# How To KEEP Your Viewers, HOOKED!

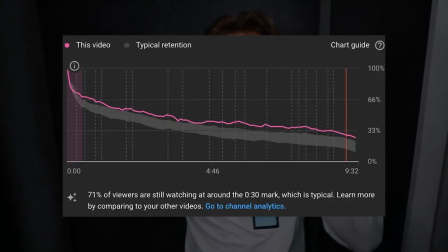248s
And among these points, the last point is the most important, that it will boost your attention by 5 times, and I am 100% sure you are not using it.
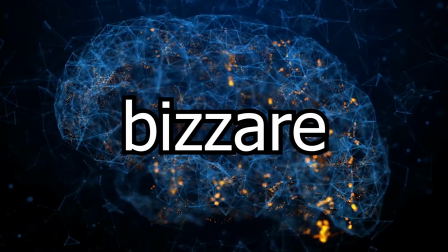255s
Let's start with the first point, adding minor details. You know the human mind is so busy, it will leave the main part of something and focus on little tiny details like this.
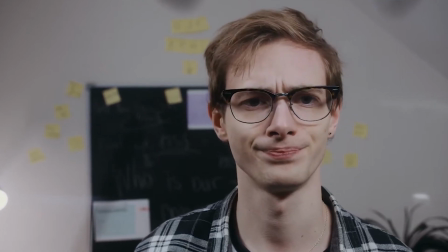263s
Adding minor details, whether in the form of information or video, helps in the engagement because it shows you know everything about this stream and viewers starts trusting you.
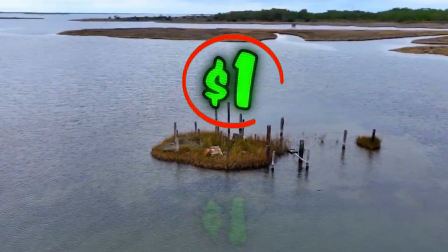271s
Let's clarify this concept with some examples. The first example is of MrBeast.
I'm starting to realize we might not all fit on it.
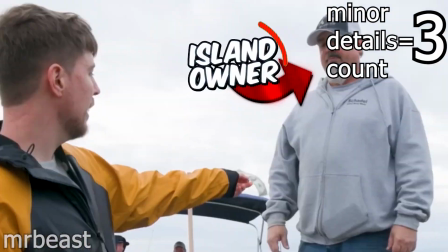279s First step on my brand new island. Here's your $1. Thank you, sir. Thank you for selling it to me.
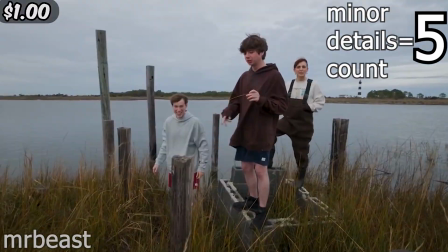284s Cheers now. Bunch of random wooden poles. There's more poles than square.
Similarly, this is also used by Sunny V2.
It all started on the 20th of February 2012, when some random dude from North Carolina created his first ever YouTube channel.
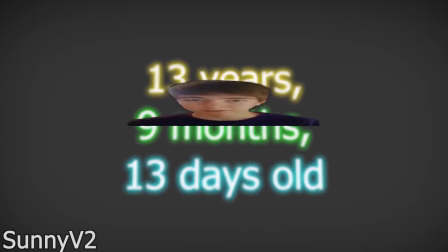295s He's 13 years, 9 months, and 13 days old, and he's known in real life to those close to him as no more than Jimmy.
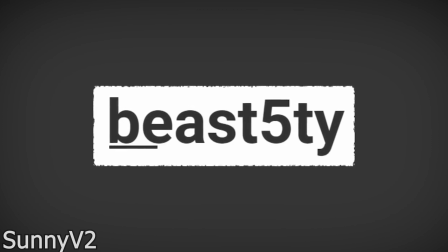300s Online, it's a different story. His newly created channel is going by the name Beast5TY, inspired directly from his Xbox Live gamertag.
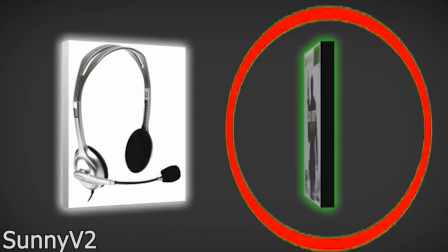307s Armed with a $9.50 microphone and a fresh copy of Call of Duty Modern Warfare 3, the 13-year-old began to work on his first few videos, which were met.
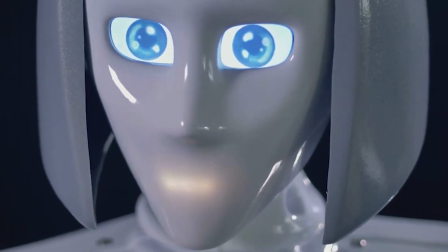314s
But do you think that just adding minor details while speaking like a robot will give you the trust of the audience?
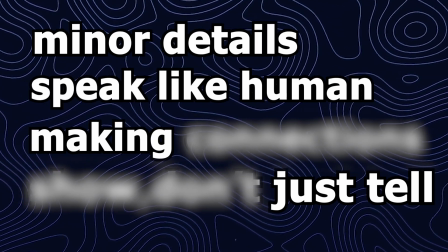319s
Obviously not. And this leads to our second point, speaking like a human. Imagine you click on a video and the person speaks like this.
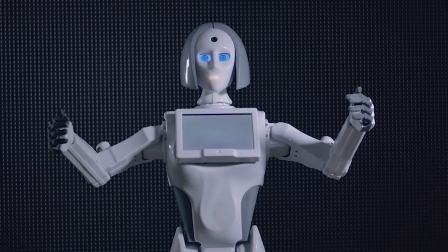326s
Hi guys, just like and subscribe. The first thing you will do is to click off the video.
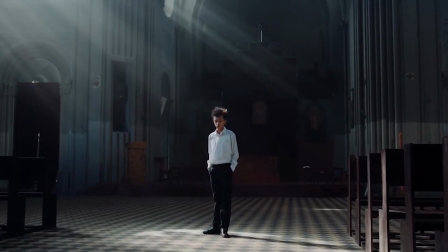331s
Same with AI voices. You will not trust them because they don't show authenticity while speaking.
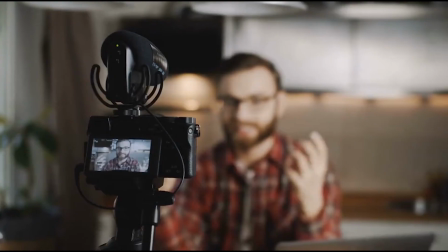336s
No matter how much value the video has, people will not watch the video. You should speak in front of a camera as you are speaking to your intimidated friend.
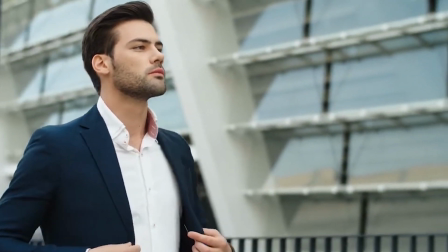343s
Speaking in your own way and confidently releases the oxytocin in the viewer's mind, making them trust you.
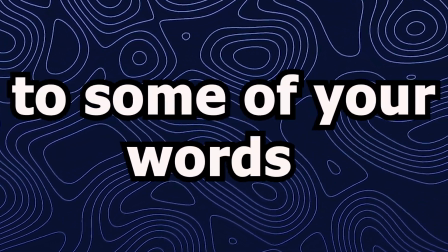349s
Speak clearly and succinctly. Add emphasis to some of your words, and this all obviously comes with practice.
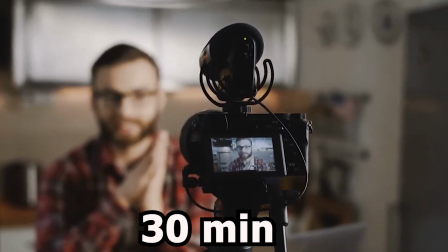354s
The more you speak in front of a camera, the more you will get comfortable with it. Spend at least 30 minutes a day speaking in front of a camera, and sooner you will start to see desirable results.
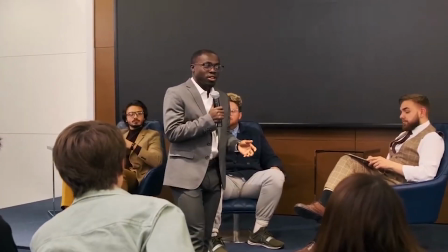362s
People like Mr. Who's the Boss, Mr. Beast, Sunny V2, they all speak like they are speaking to you, and this is the reason you watch them.
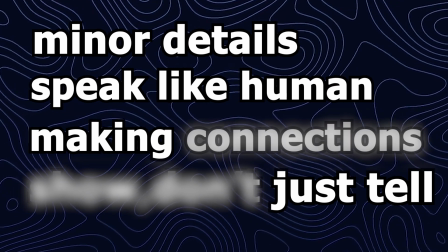369s
Now, how to make connection between parts, and this is our third point, making connection. To understand this concept, watch some clips of Mr. Beast videos.
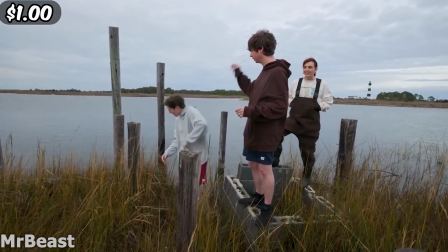376s More poles than square feet on this thing. They're actually called pylons. Let's pile onto that boat and leave.
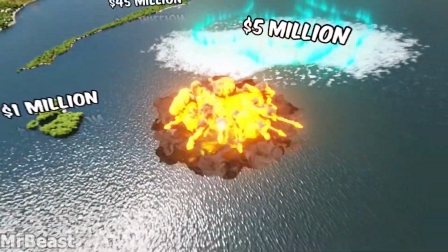381s And as you can see, there's nothing here. So I'm gonna blow it up. Notice how all the water around you is freezing.
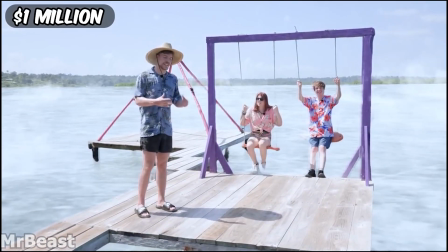388s What? Whoa! That took a lot of effort. And we put that much effort in to convey that the $5 million island is very cold.
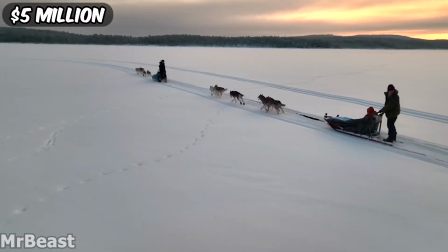394s And we're This is the best island. I don't know how any island's gonna beat this. Maybe one where I could feel my hands.
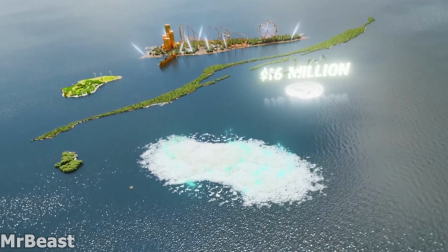400s And Carl's hands are in luck because the next island is not only warm, but more expensive than all of the other islands combined.
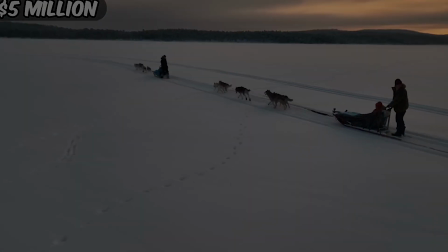407s
To make the connection between the two parts, he says something about the previous part and then the next part,
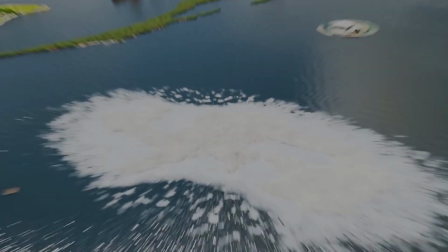412s
and then he jumps onto that part, which actually makes a paradigm to make the viewers keep flowing through the video.
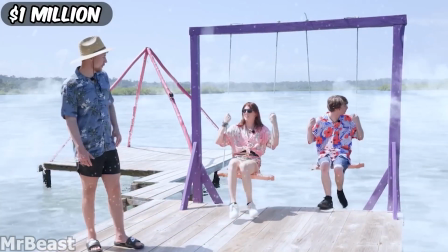417s
And this is also what I did. And as you saw in the video clip, Mr. Beast did not just tell, but also showed the connection.
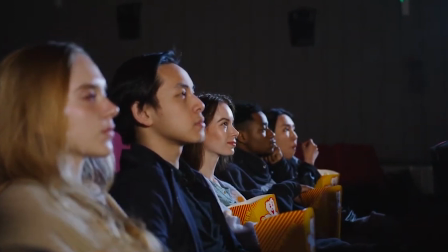423s
And this observation gives us the message: show them, don't just tell. If you want your viewers to keep engaged throughout the video, then you should show them the scenes.
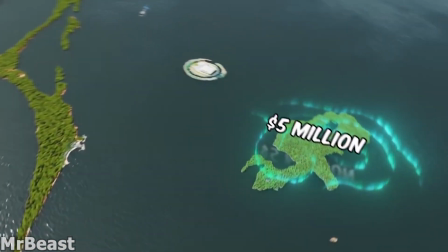430s
Show them the exact imaginary that you are speaking about.
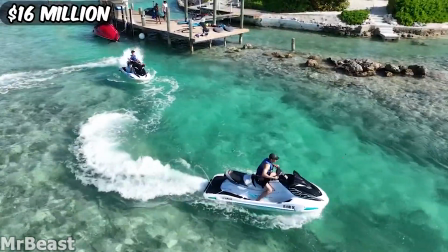433s
In Mr. Beast's video, you will watch him 10 to 12% of the time, and nearly 90% of the time he is showing you the scenes, and these things helps a lot in retention.
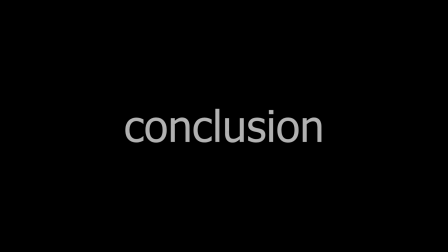441s
So we are finally to the conclusion.
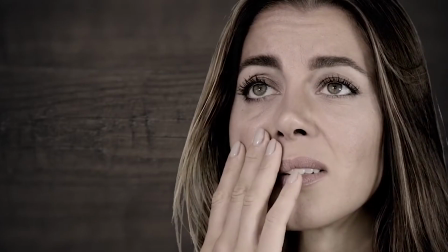443s
The reduction behind all this point is that your video should raise more questions and spike emotion in the viewer's mind all the time to keep them watching your video.
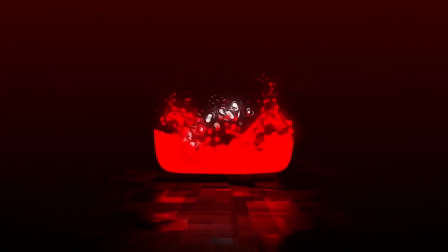450s
And this is how storytelling is used in YouTube. By the way, if you find value from this video, make sure to like and subscribe and bell the icon so I can give more value to you.
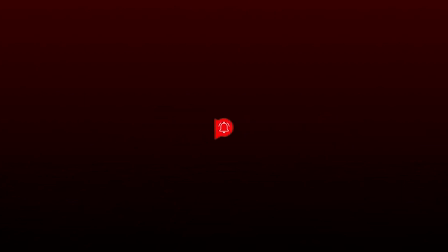459s
But the high value video takes effort and time, and so for then watch this video.